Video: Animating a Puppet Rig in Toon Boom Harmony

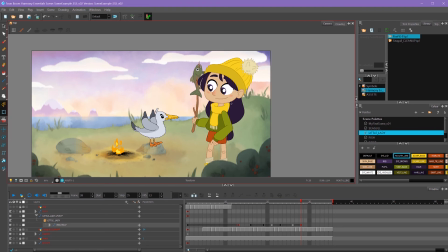728s
So one thing we can do really quickly is just select our arm peg by using that hotkey of B, and then going back one frame and then using our plus button and that will delay our arm by one frame. You can see the arm keyframe right here.
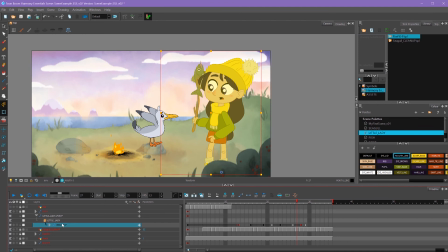743s
We can expand all of our layers by highlighting this master peg and pressing nine and if we scroll down we can see here that all of our arm keyframes have been advanced by one frame because we only had the arm peg selected when we added a frame to the end.
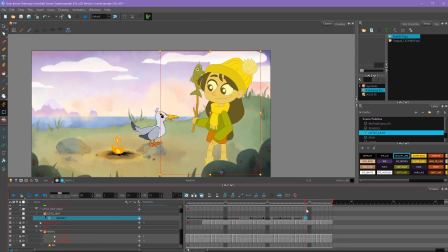758s
So now when it settles the body settles and the arm has one extra frame of settle just to kind of break it up a little bit. So I'll also add that drag to her hair here and I'll also add a bit of drag to her hat here then same in the overshoot.
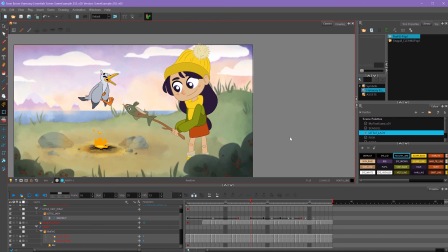774s
I'll add a little bit of overshoot onto her hat. So now that I've got my body kinematics all finalized I want to start doing facial animation.
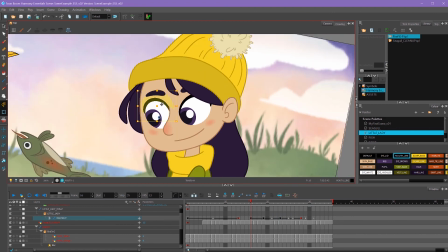783s
So I think the only thing I want to do is I just want to add a blink when she changes eye direction and expression here to kind of help sell that a bit more.
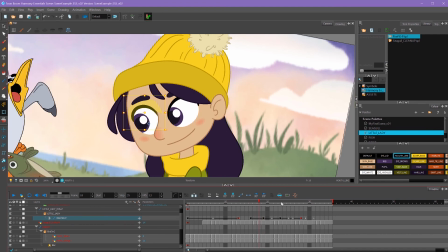790s
So I'm going select her eye here and I'm going to use my find layer button here center on selection to find my eyelid and here when I select the eyelid you'll see in my library window there's drawing replacements for her blink cycle.
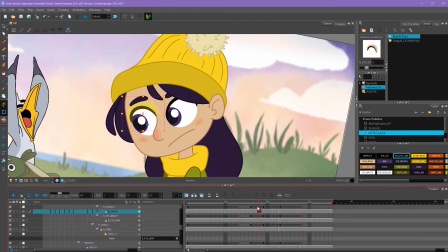803s
So let's figure out where we want her eyes to be closed probably about right here so I'm going to select the closed frame for these two eyelids here then I'm going to go back one frame and select the frame right before the blink and put those there so she starts to blink
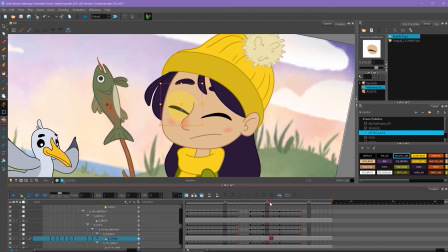821s
then the blink happens it'll hold for two frames and then here we'll have this end of the blink here and then on this
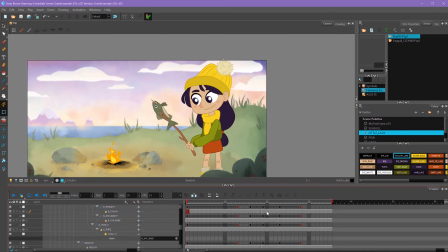830s
frame it'll go back to our eyelid number one so you can see with the eyes we have our motion keyframes happening on top and then our frame by frame animation happening underneath. So that's the basics of animating a puppet in Toon Boom Harmony is your pegs will contain all of your
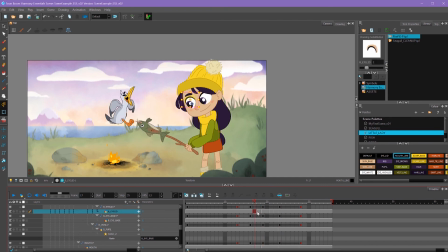846s
motion keys and then your drawing layers will contain all of your frame-by-frame animation and drawing replacements.
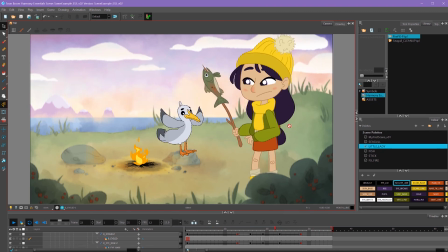852s
So now that we know how to animate frame-by-frame animation and puppeted animation, let's add some special effects to this fire over here.